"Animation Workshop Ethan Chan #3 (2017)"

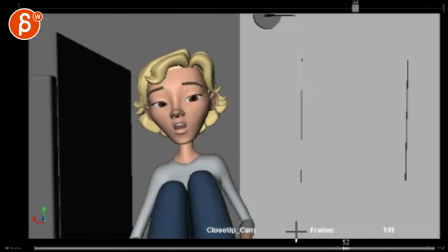479s
to that does she totally drop her legs down like imagine she's sliding down she's like this and then she ends up just taking putting her legs out to that full like our shoulders slumped even legs are down
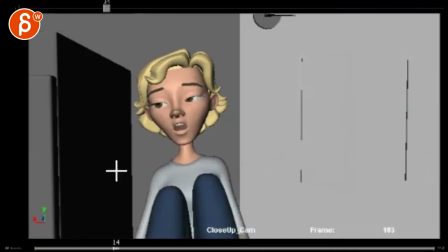496s
that could be an acting choice she could be slightly closer to this so when she's done with her so man at the very end she would be she could almost be leaning over and then she has a full lean with her head against this
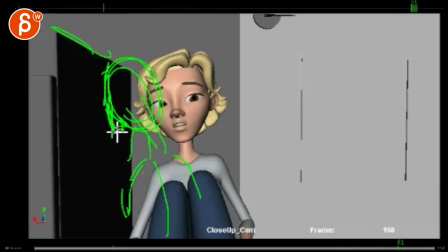515s
with her little hair punched in a bit you can feel that contact how she's leaning against that wall that could be something So, like, as an idea, everything, I think, is great. The timing generally works.
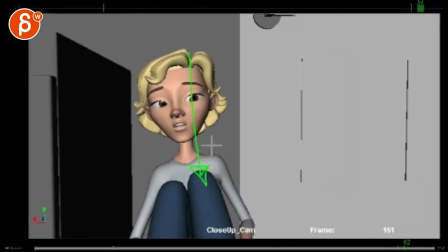530s
You know, you're going to have to work on, like I said, like how fast she slides down, how quickly she stops, stuff like that, just for the proper weight and mechanics. And then now that we're here, experiment going closer. I mean, I'm totally up for it.
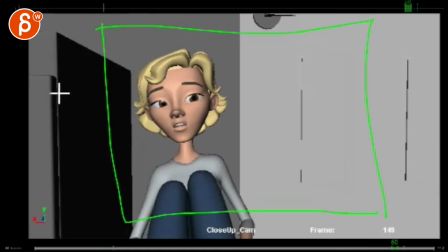543s
Why not? This could be fine, too. And just think about your acting choices, so maybe it would be here, like that, so you have room if you want to lean your head against this or she's you know, if that's the wall
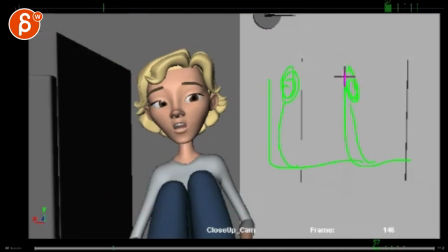557s
that her head is like this and then she ends up leaning her head back against the wall and the hair kind of smooshes up behind her so either lean over, lean back or she starts and then puts her head you know,
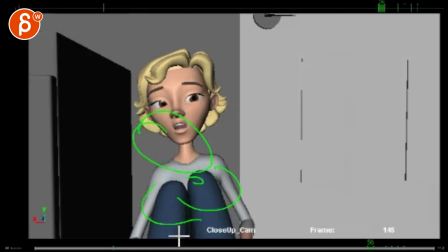571s
onto her knees while holding onto it like there are all kinds of ways just all depends on what you want to do I'll leave that up to you So I would start looking into that, shooting some reference, acting things out, finding reference online if you have something, and go from there. All right? Thank you. All right. There's an email. You can sign up. You can start whenever you want. You can submit whenever you want. You get 16 submissions. Either way, a like and subscribe would be awesome. All right? Thank you.